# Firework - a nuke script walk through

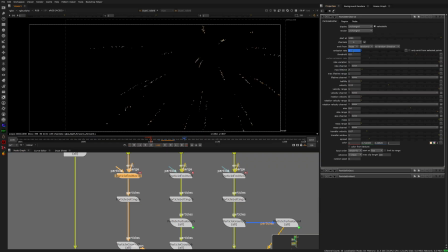And then I let it emit to this point, and then I just animated to not emit anything anymore. So I get these trails that follow the main points and then just die out.
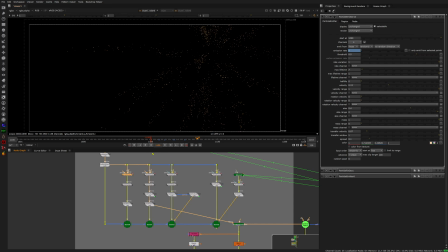And then I just made multiple instances of that with different spread values.
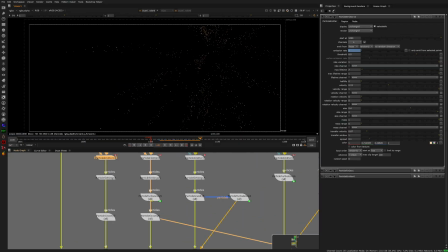And here, for example, I added a strong turbulence that just spreads out the particles over time, so that this trail is not staying intact and instead it gets broken up over time.
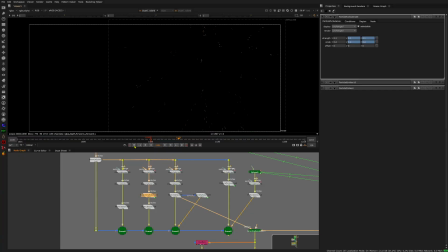And I have one more instance of that with a lot of less particles and more random and a different color, and one more with just a different turbulence.
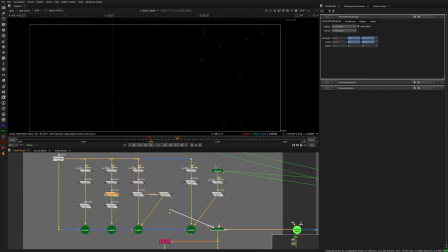And if I layer all those up, I get already multiple particle trails with different colors, different sizes, and a lot of variation here.
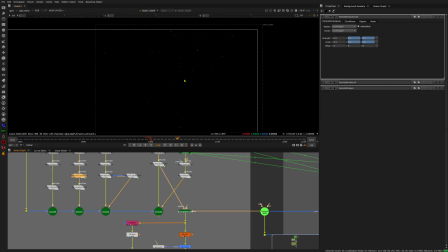Then I added another layer of particles, which is very few, but they are very turbulent and a distinct different color, just to add some life. And what is this? This is just more particles with very different shape.
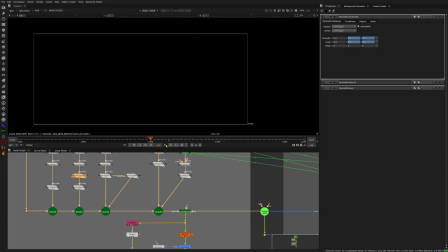And with all of them layered together, we get a very, very rich particle simulation.
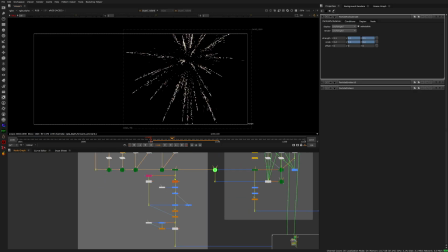And then I'm doing some post-processing of them.
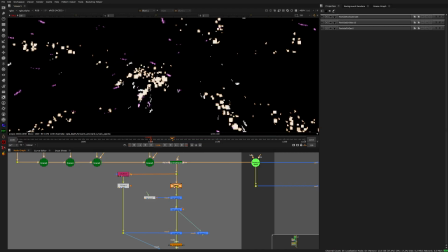So first of all, what I do always to particles, I apply some blur, because even with anti-aliasing on,
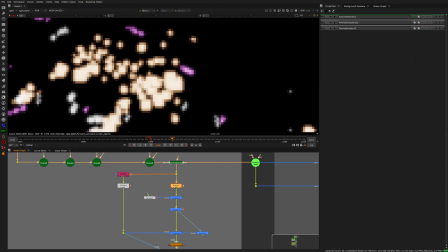you should always apply some little blur so that they get a little smoother.
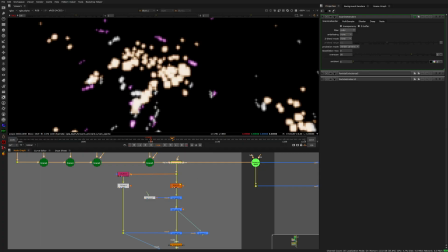I just noticed I didn't have anti-aliasing on at all. Okay, happens.
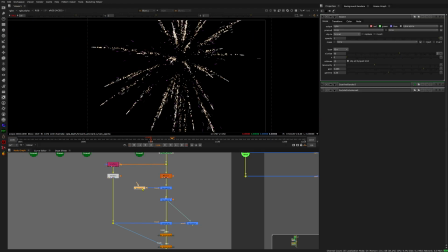Okay, and then what I did, I have this noise, which is just 2D, it's not moving or anything.
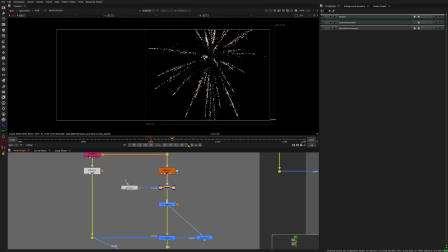So I'm just using that noise as a mask input so that I can brighten up some areas based on that noise.
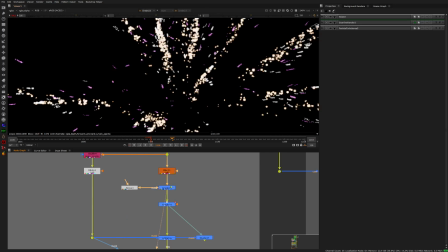So some areas are not going to be brightened up, others are, just to give more variation in the brightness of those particles.
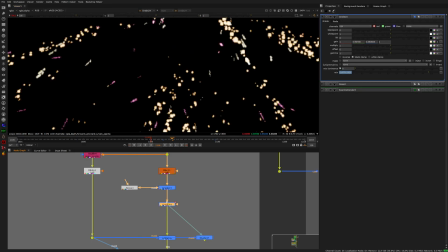Okay, then I tinted that entire thing, as you can see. Give it an orange tint.
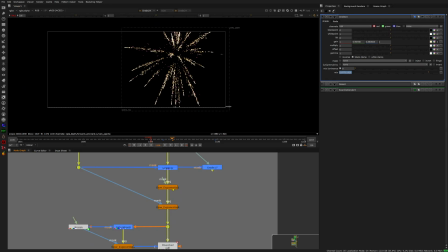And then I added some exponential blur, glows on this.
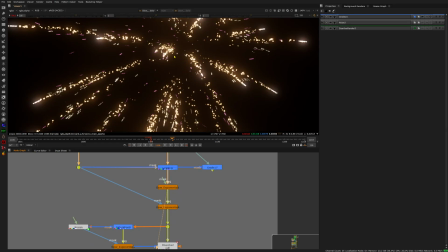And then
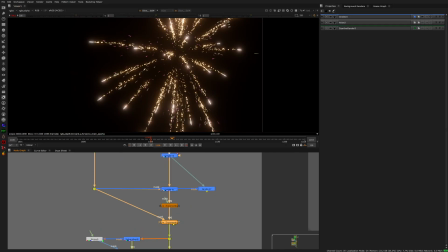More glow. Yeah. Yeah, here I wanted to give just the outer particles the strongest glow.
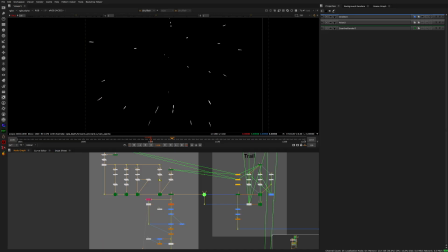Therefore, um, I built the setup.
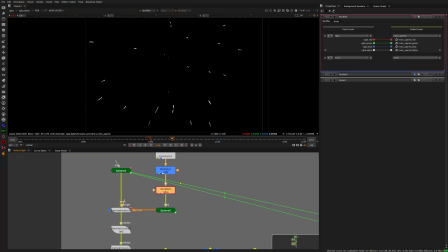So I created an own channel from that first emitter that I made.
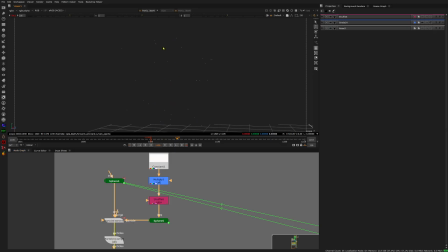So this is the main emitter that just shoots out points from which I'm emitting other points later on. And I gave these particles a texture which is just a constant.
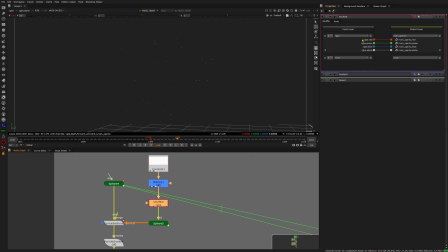And after that constant, I put a shovel node and brought all the RGB channels into a new channel that I created that's called main sparks. And with that, it enables me to get to this,
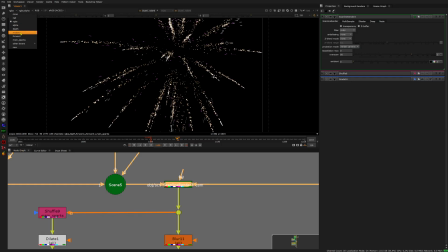to go to the scanline renderer, and now I will have a new channel here, which is main sparks, which gives me an alpha just for the outer
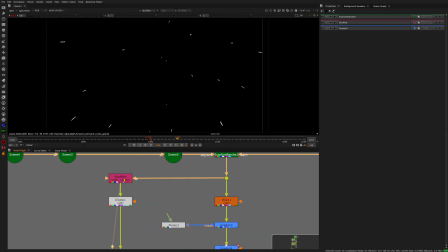particles. And this one I'm then shuffling out, so I get the alpha from the particles again and got myself a nice mask to do some grading later on. Well, then I dilated them just to make the mask a little bigger,
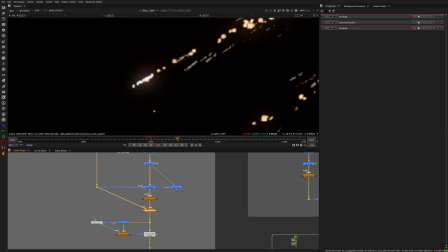and with that I can apply an exponential glow just on the outer particles and not affect anything else.
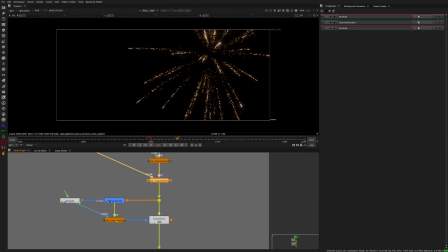So what I did then is I created these spots.
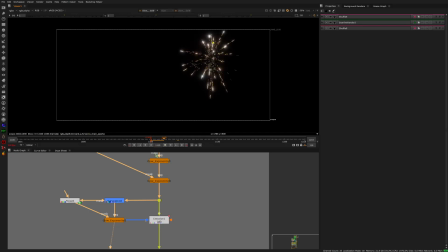So when I play this, there are these random spots that are popping up just on one frame and then disappearing. So, yeah, as you can see, they're flickering. So this is really just another noise which is animated to be very fast.
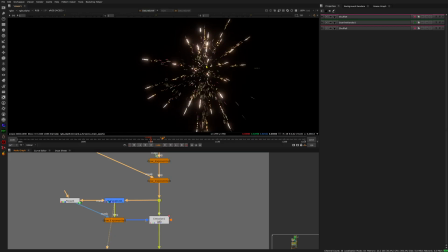And then I'm desaturating the whole firework here,
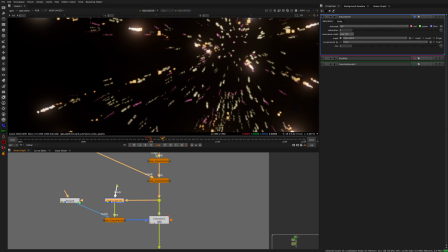but only in the spots where the noise is. So I'm using the noise as a mask for the saturation node. So I'm desaturating certain parts of that entire firework here.
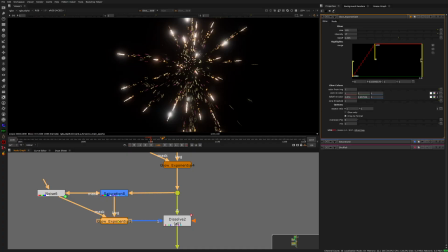And then I'm adding a glow also with the noise as mask. So I will only get some random spots on the entire thing glowing. And on the next frame, this is going to change because the noise is animated.
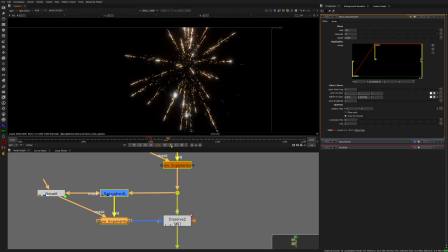So I will get a different flicker every frame, and this is creating this sparkling effect.
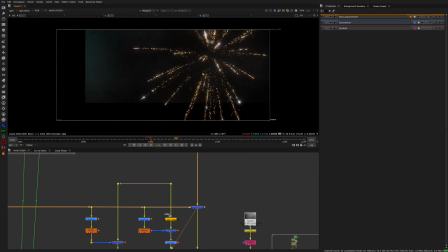Okay. So with that overt, we have now our background, we have our trail, and we have the firework itself.
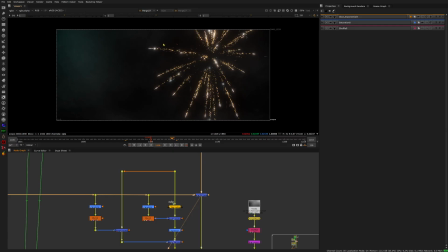But what really makes it work is the interaction with the fog, because the firework should be lighting the fog from the inside. And this is what I did here. So I'm grabbing another fog image, fog video here.
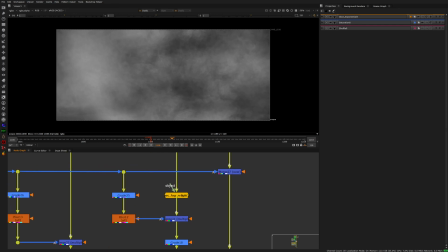And what I'm doing, I'm using this relight node again to create
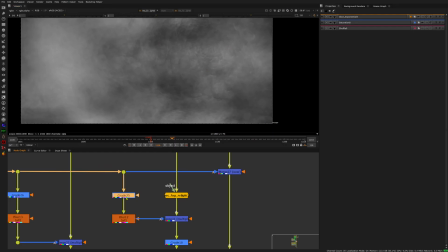a relighting around the center of the firework. And I'm multiplying that with the firework itself. So I boosted the firework a lot and then blurred the heck out of it. And then I'm multiplying it with the relight.
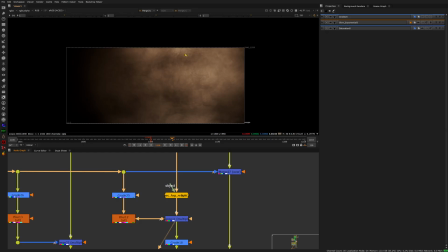And this gives me
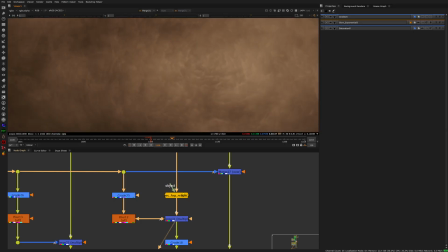fog in the color of the firework with some very nice 3D effect on it.
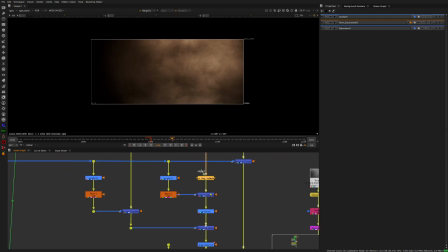And from that, I just made two versions. I made one version, this one you see, and then another one which has only very little blur applied.
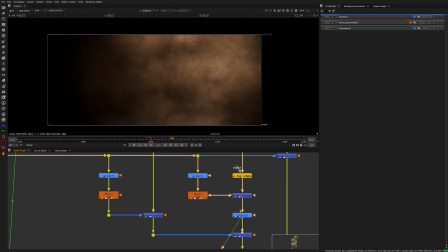So I get a very small trail and a very large trail, and I'm just plussing them together, and I get this effect.
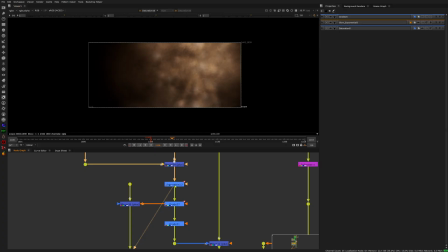So, and then here I did just some animation on grades and saturation so that the smoke changes the color over time,
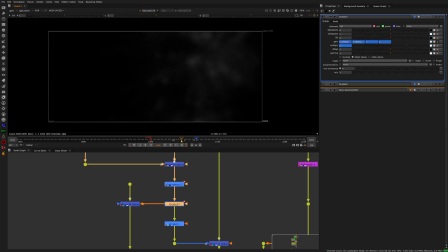because I have a reference video where the smoke actually changes from orange to blue.
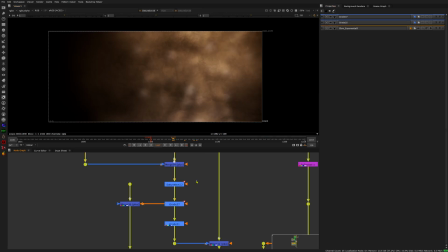So this is just 2 keyframes to change the color here. So, and then I
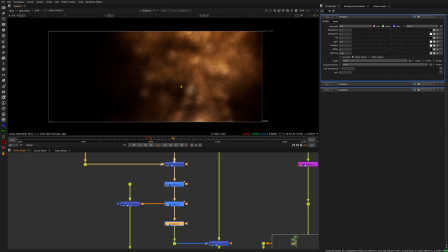lowered the gamma and increased the gain to give some to get some dark spots in here so that we get more detail in the fog.
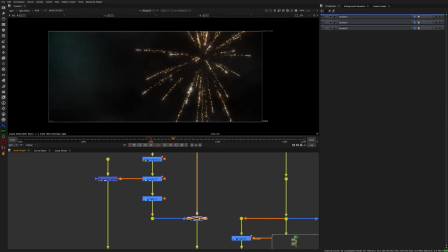And with that just merged plus, we get a very nice interaction.
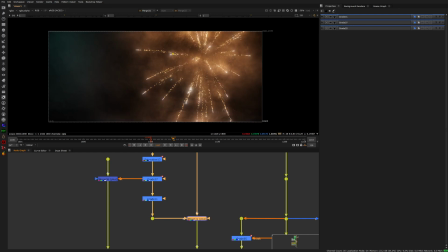And as you can see, around the trails itself, we get a more defined relighting of the fog than everywhere else.
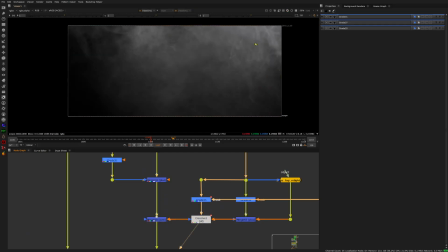So then I added some overall fog on top of everything just to give another layer of fog.
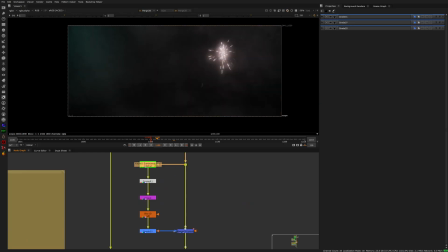And lastly, I'm creating another lens flare just for a couple of frames,
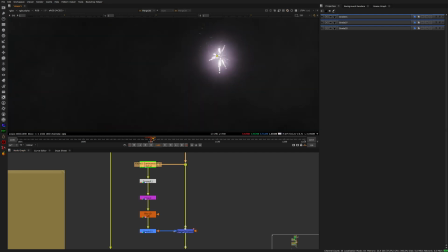because when this when the explosion starts, it's so bright in a small spot that it should be having a little lens flare.